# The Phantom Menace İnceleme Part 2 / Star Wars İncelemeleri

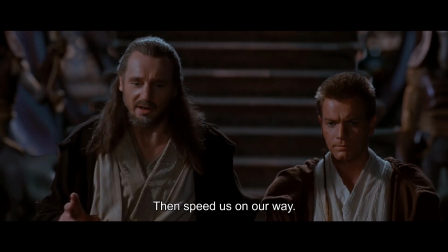Yani artık o otoriter tutumlarının resmen affedilemez lanetlerden biri olan Imperius lanetini kullanmalarının rahatsız edici bir yanı var. Yerlileri nasıl da böyle umursamıyorlar ki akıllarıyla oynuyorlar. Ve bu orijinal görevleriyle uyumlu işte.
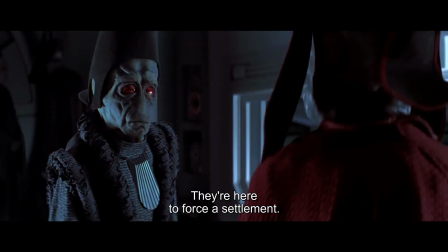Ticaret federasyonunu korkutup emirlere itaat ettireceklerdi.
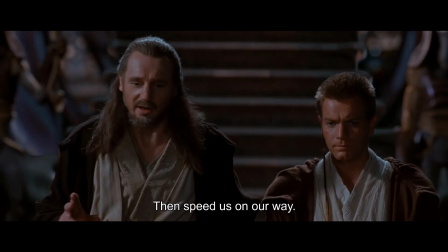Yani Jedi'lar kendilerini barışçıl keşişler olarak sunabilirler ama pratikte güçlülerken tahammül edilemeyecek kadar kibirliler.
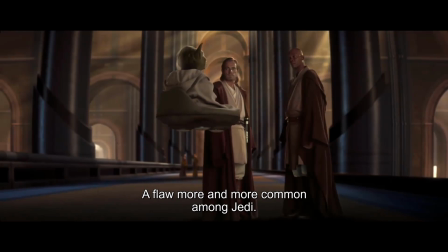Attack of the Clones'da Yoda bunu kabul edecek. Ve işte bu kibirleri Anakin konusunda ağır batırmalarına sebep olacak şeylerden biri.
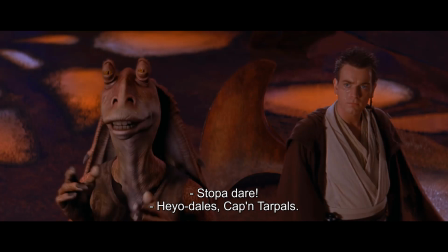Hikayenin yapısına bakarsak Jar Jar Binks en azından bu filmde Anakin'in paraleli konumunda. Anakin de Jar Jar gibi öyle denk geldikleri biri herhangi bir şekilde onu aramıyorlardı. Sadece gücün gizemli işleyişi onları bir araya getirdi. Ve o da Jar Jar gibi onları alıp evine getirdi.
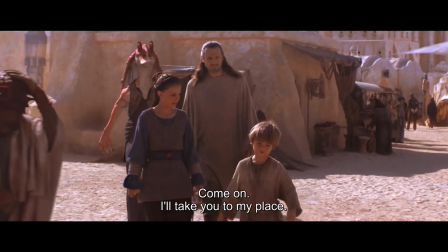Ardından onların peşine takıldı ve savaşta önemli bir rol oynadı.
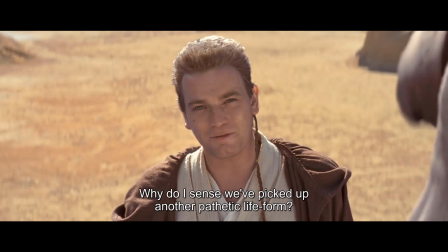Hatta Obi-Wan Tatoin'den ayrılırlarken Jar Jar ve Anakin paralelliğini aşikar hale getirdi. Neden başka bir acınası yaşam formunu yanımıza almışız gibi hissediyorum? Yine bu sözler güçlerinin zirvesinde olan Jedi'ların küçümseyici tavrını yansıtıyor işte.
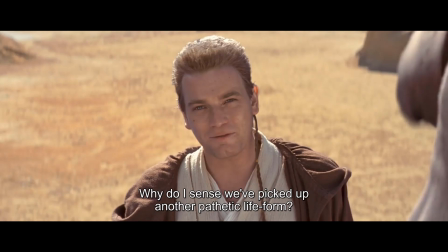Gezegen gezegen dolaşıp tek bir gezegene bağlı yaşayan, tek kültüre, tek geleceğe sahip varlıklara tepeden bakıyorlar.
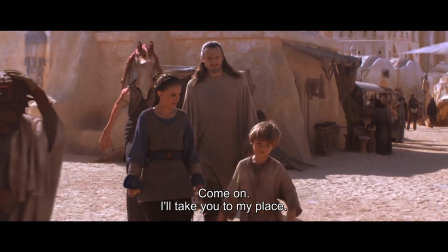Ama tabi Anakin ve Jar Jar arasındaki fark birinin hikayesinin komedi, diğerinin trajedi olması.
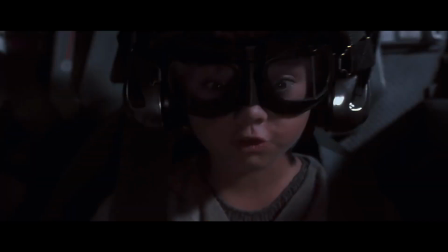Anakin pilotluk yeteneklerini belli bir noktaya kadar kullanarak savaşta rol alırken, Jar Jar tamamen şans ve kazalarla ilerliyor.
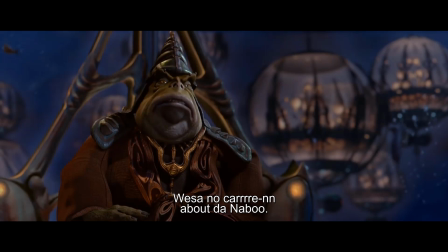Tabi Gangunlara genel olarak baktığımızda onların orijinal işlemedeki Wookie ve Ewok'ların bir karışımı olduğunu görüyoruz.
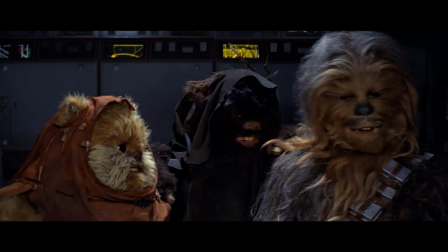Wookie'ler gibi savaşçı bir ruha sahipler ama Ewok'lar gibi gizli bir şehirleri var ve şapşal bir tonda sunuluyorlar.
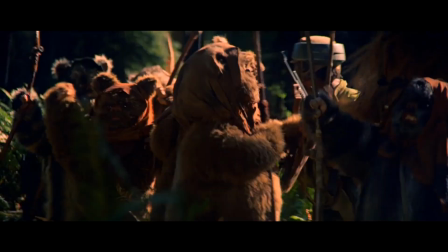Gerçi genel anlamda bu şapşal sunumun sorunlu olduğunu da söylemem lazım. Sonuçta George Lucas'ın kendisi bu evoklar için Vietnam ve Vietkong analojisi dedi. Yani elindeki şartlarla emperyalist güçlere karşı ülkesini koruyan Vietnamlıları anlatırken şapşal bir ton kullanmanın neden sorunlu olduğunu anlatmama gerek yoktur herhalde.
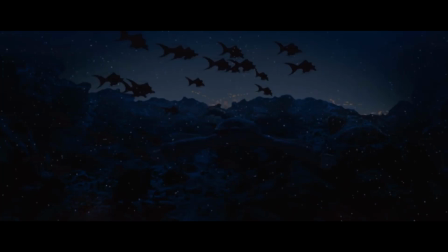Ama Jar Jar hakkında ne düşünürsek düşünelim Gangun şehrinin tanıtımı muazzam. Böyle suyun altındaki bir tepeyi aşıyorlar ve işte orada.
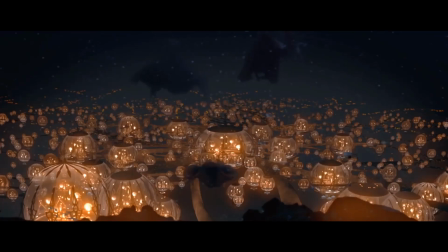Göz alabildiğince ışık var. Müzik çok güzel ve detaylar harika. Gözlerin hemen gangın teknolojisi ve estetiğini anlatan detaylara kayıyor.
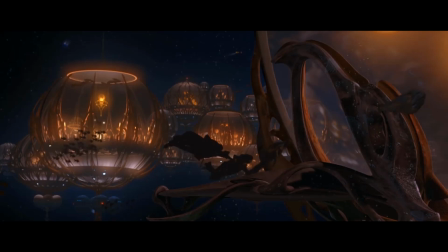Ve George Lucas'ın diyalog konusunda kötü olduğu kendisi tarafından bile kabul edilmiş bir şey evet. Ama diyaloglarda ne kadar kötüyse sadece görsellerle anlatmakta, söylemek göster mevzusunda da bir o kadar muazzam. Burada birkaç karede bu kültürün teknolojisi, estetik anlayışları ve yaşayışları hakkında bilmen gereken her şeyi alıyorsun.
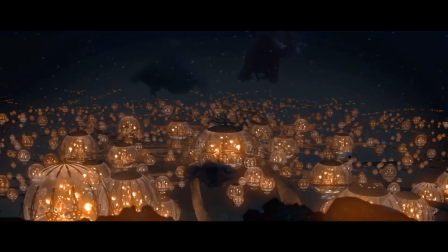Ve bu şehir bu kadar güzel geliyor çünkü Naboo'nun yüzeyine bakınca böyle bir şehrin burada var olabileceği aklına bile gelmiyor.
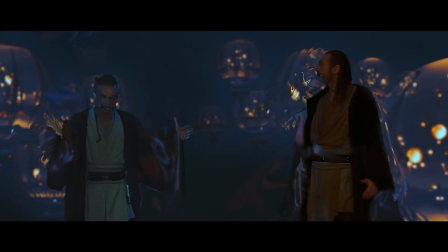Jar Jar'ı acınası bir yaşam formu olarak gören Jedi'lar bile hayrete düşüyor.
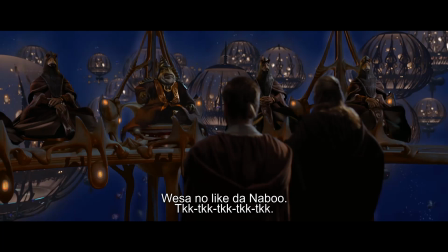Ve Boss Nelson söylediğine göre Gunganlar dışarıdan gelenlerin kendilerini acınası bir yaşam formu olarak görmesine alışkınlar.
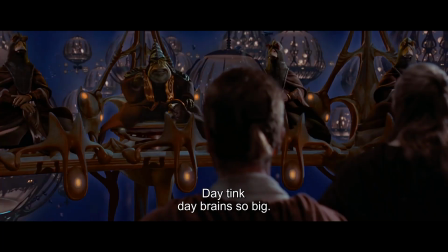Jedi'lar gibi kibirlilerin onlara tepeden bakmasına kendilerini üstün görmesine alışkınlar.
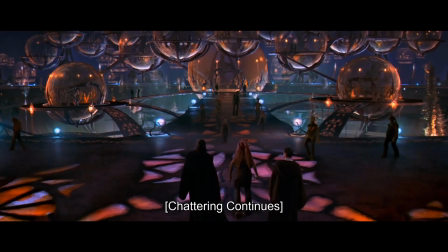Jar Jar'ın hikayedeki önemi de belli bir seviyede bu oluyor. Jedi'ları ve Padme'yi böyle konular hakkında farklı düşünmeye itiyor. Ve Gung'un şehri politik olduğu kadar psikolojik açıdan da önemli.
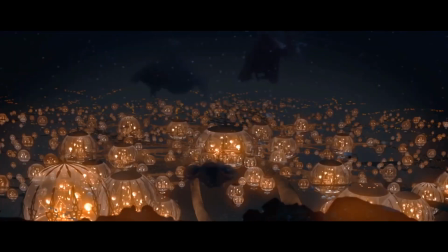Yüzeyin altına dalıyoruz, bilinç altına dalar gibi ve burada baskılananlarla karşılaşıyoruz.
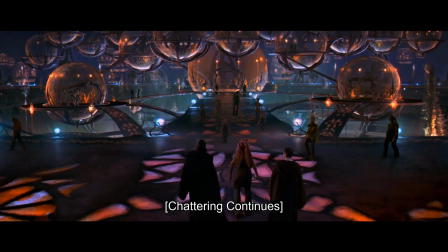Kendimizden bile gizlediğimiz şeylerle, hiç bilmediğin gizemli bir topluluk, kendin hakkında hiç bilmediğin, baskıladığın şeyleri temsil ediyor.
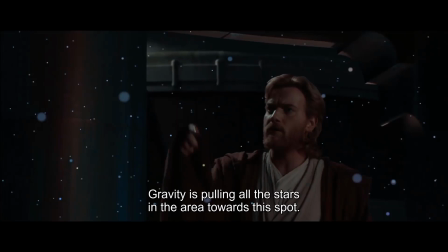Tabi bunu Attack of the Clones'da çok daha net bir şekilde göreceğiz. Kendin hakkında baskıladığın, görmek istemediğin şeyler bırak gizli bir su altı şehrini koca bir gezegenle temsil edilecek. Anakin'in baskılanan duyguları klonlar ve droidlerle anlatılacak. Ve Star Wars'da her zaman olduğu gibi her şey ikililiklerle alakalı.
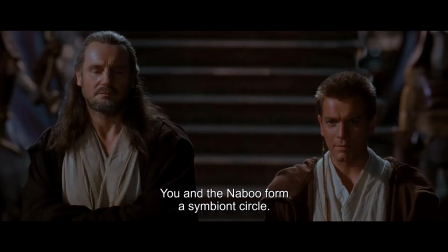Bir bütünün parçaları. Obi-Wan, Naboo ve Gangunların bir bütün olduğunu simbiyotik bir döngüde olduklarını söylüyor. Birinin başına gelenler diğerini de etkileyecektir. Karşıt gibi görünenler bağlanmış oldu. Bir gezegendeki farklı türler için geçerli olan şey elbette gücün karanlık ve aydınlık tarafı için de geçerli.